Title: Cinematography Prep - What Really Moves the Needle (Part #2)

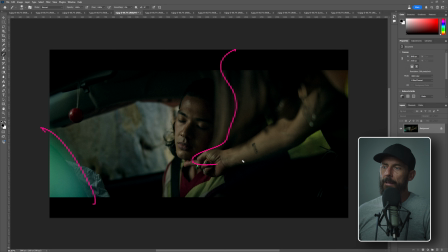[8:16]
So using stuff in the frame to try and muck it up and then pulling the car a little bit forward so that we're not on the side of the tree that's getting lit up, but we're on the shadow part of the tree. That's also good. And then here we're using that same 6x6 with the two LEDs through it to give us this.
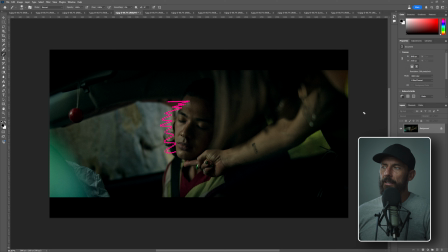[8:35]
All of this stuff here. Then in the back of the car is also black wrapped. So we're taking away as much ambient from all around the image as we can. And then with the little bit that is exposed, we're shining our key light through. Okay, but now this is the part where we can just calm down a little bit because we don't have to rush.
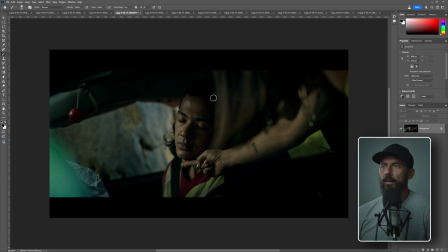[8:53]
Now it's all in tight. It's all inside the car. Like I said before, it's all interior.
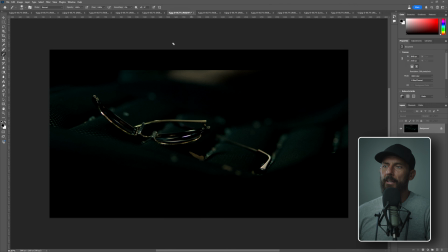[8:58]
Same here. We cut to our insert shots, which is like in the edit comes actually before any of this stuff happens. This can be really dark, really down. This is the credit card shot. You do it as many times as you possibly can.
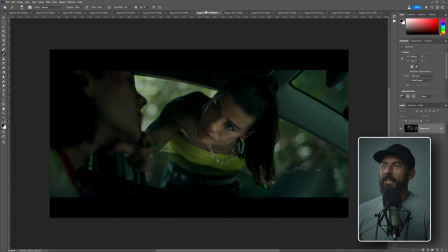[9:11]
Okay, now the tricky bit. The tricky bit is that this, I mean, you can already see it in the background. This shot, this is supposed to be her leaning into, where is it?
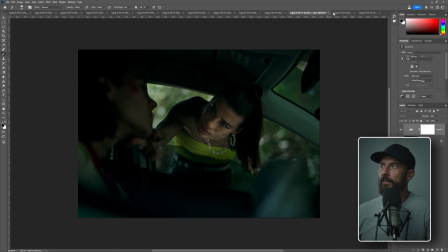[9:24]
Not that, not that, not that, not that.
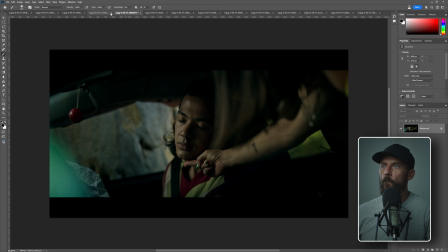[9:30]
Where is it? Where's the shadow? Yeah.
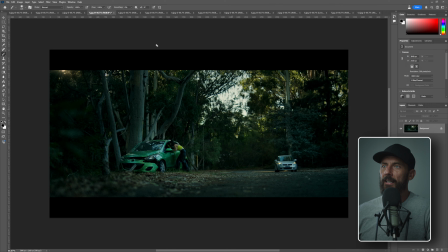[9:33]
So this is supposed to be happening at the same time as that wide.
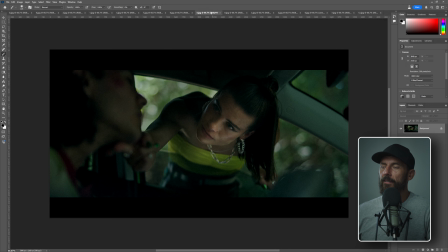[9:39]
So this, okay? But what have we actually done here?
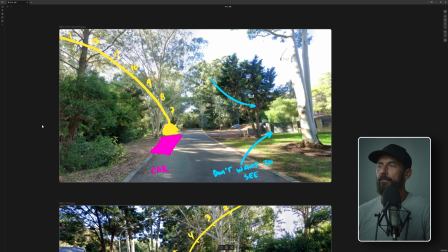[9:46]
What we've done is we have reversed the position of the car.
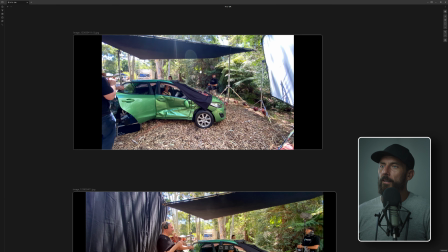[9:51]
So if we come over here to the behind the scenes. So that was our tree over here. That was our original crash tree. what we've done, if we just move the car, we shuffled it over, so now it's pointing towards all of the backlit trees.
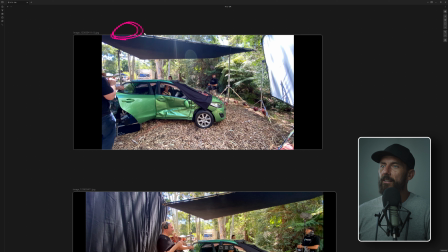[10:07]
And this is now, let's call this after lunch now. So now you can see the sun is like over here now, pointing the exact opposite direction of where it was in the morning. This is not good. If we were still over there trying to get this shot, it would be horrendous. Way, way, way, way, way too difficult to shoot and way too much level in the background to be able to pull it off.
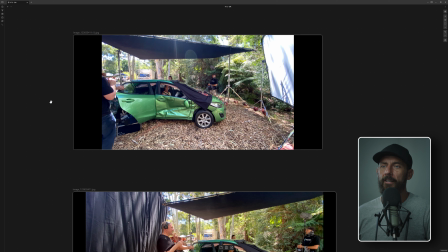[10:27]
So what do? We come down here to our behind the scenes.
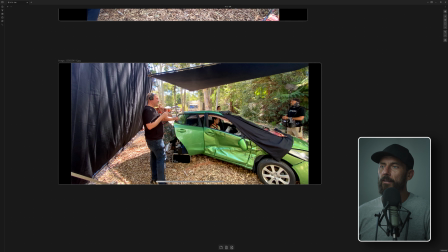[10:31]
We've got our 12 by overhead, and this is only this high while we're not actually shooting. As you're shooting, we lower this down to basically as low as you can get over the car. And then we take our 20 by 12 and we wheel that around as close as we can over here.
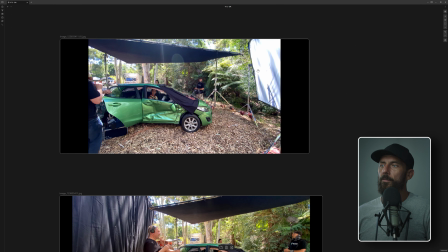[10:47]
And then we use our bounce here. And then if we need more level, we put in our LEDs, because this shows you the reflection angle of the sun. The sun is over here bouncing into this and then bouncing into the car. And even in the car, this bounce, it just goes everywhere.
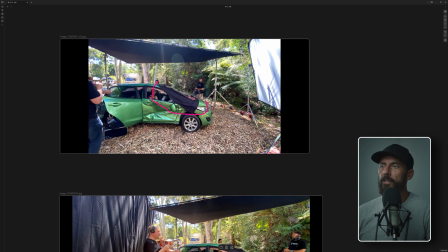[11:05]
So it starts to fill in the car too much. So what we do then is just on the car itself, you put the little cutter, the little cutting part of the frame so we don't actually see it.
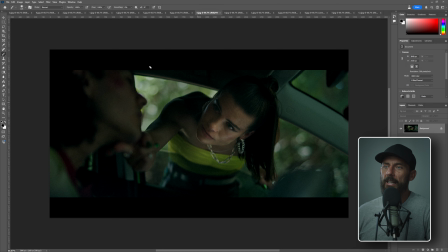[11:13]
So when we come back here, this is what the end result is. Like, look at how down he is. Look at how down she is. All right, we're getting a little bit of like kick from the hood of the car into her face. And I think we ended up laying some white fabric down here just to lift the ambient a little bit.
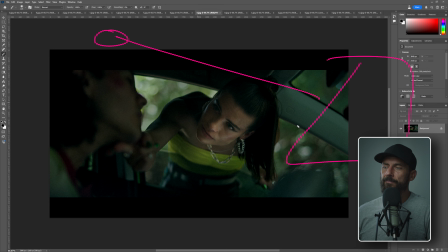[11:28]
But this is now backlit, sun into the bounce into her face with car turned the opposite direction.
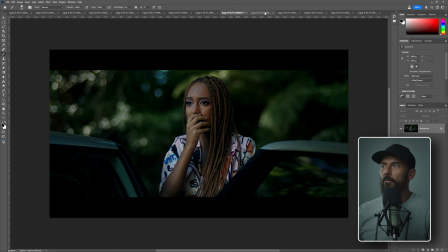[11:37]
So that is the beauty of shooting in cars, is that you can rotate this stuff. I think that's it.
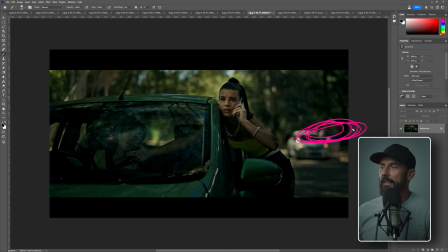[11:44]
This one, so this is her over here, right? This is this person getting out of the car. Well, we did that at the exact same time we did this shot.
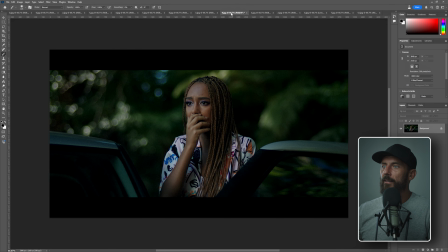[11:53]
All we did is we brought in the other car. We're looking the exact same direction as that behind the scenes still in the opposite direction of where we were shooting in the morning. And now you can see how dark the background is. We just picked out a dark background and we put her in it.
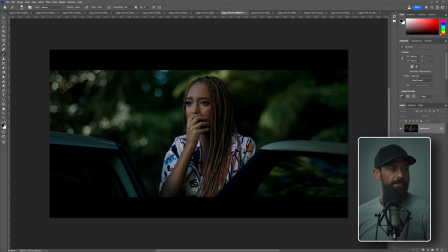[12:08]
And it's lit instead of the bounce to the right-hand side like it is here, right?
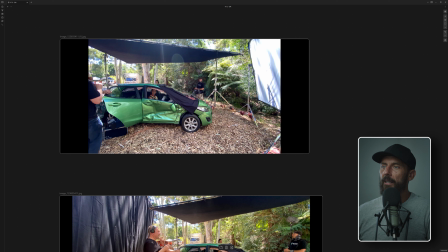[12:17]
Just imagine this car is moved out of the way and then our lady is standing right here. And now the new car comes in here.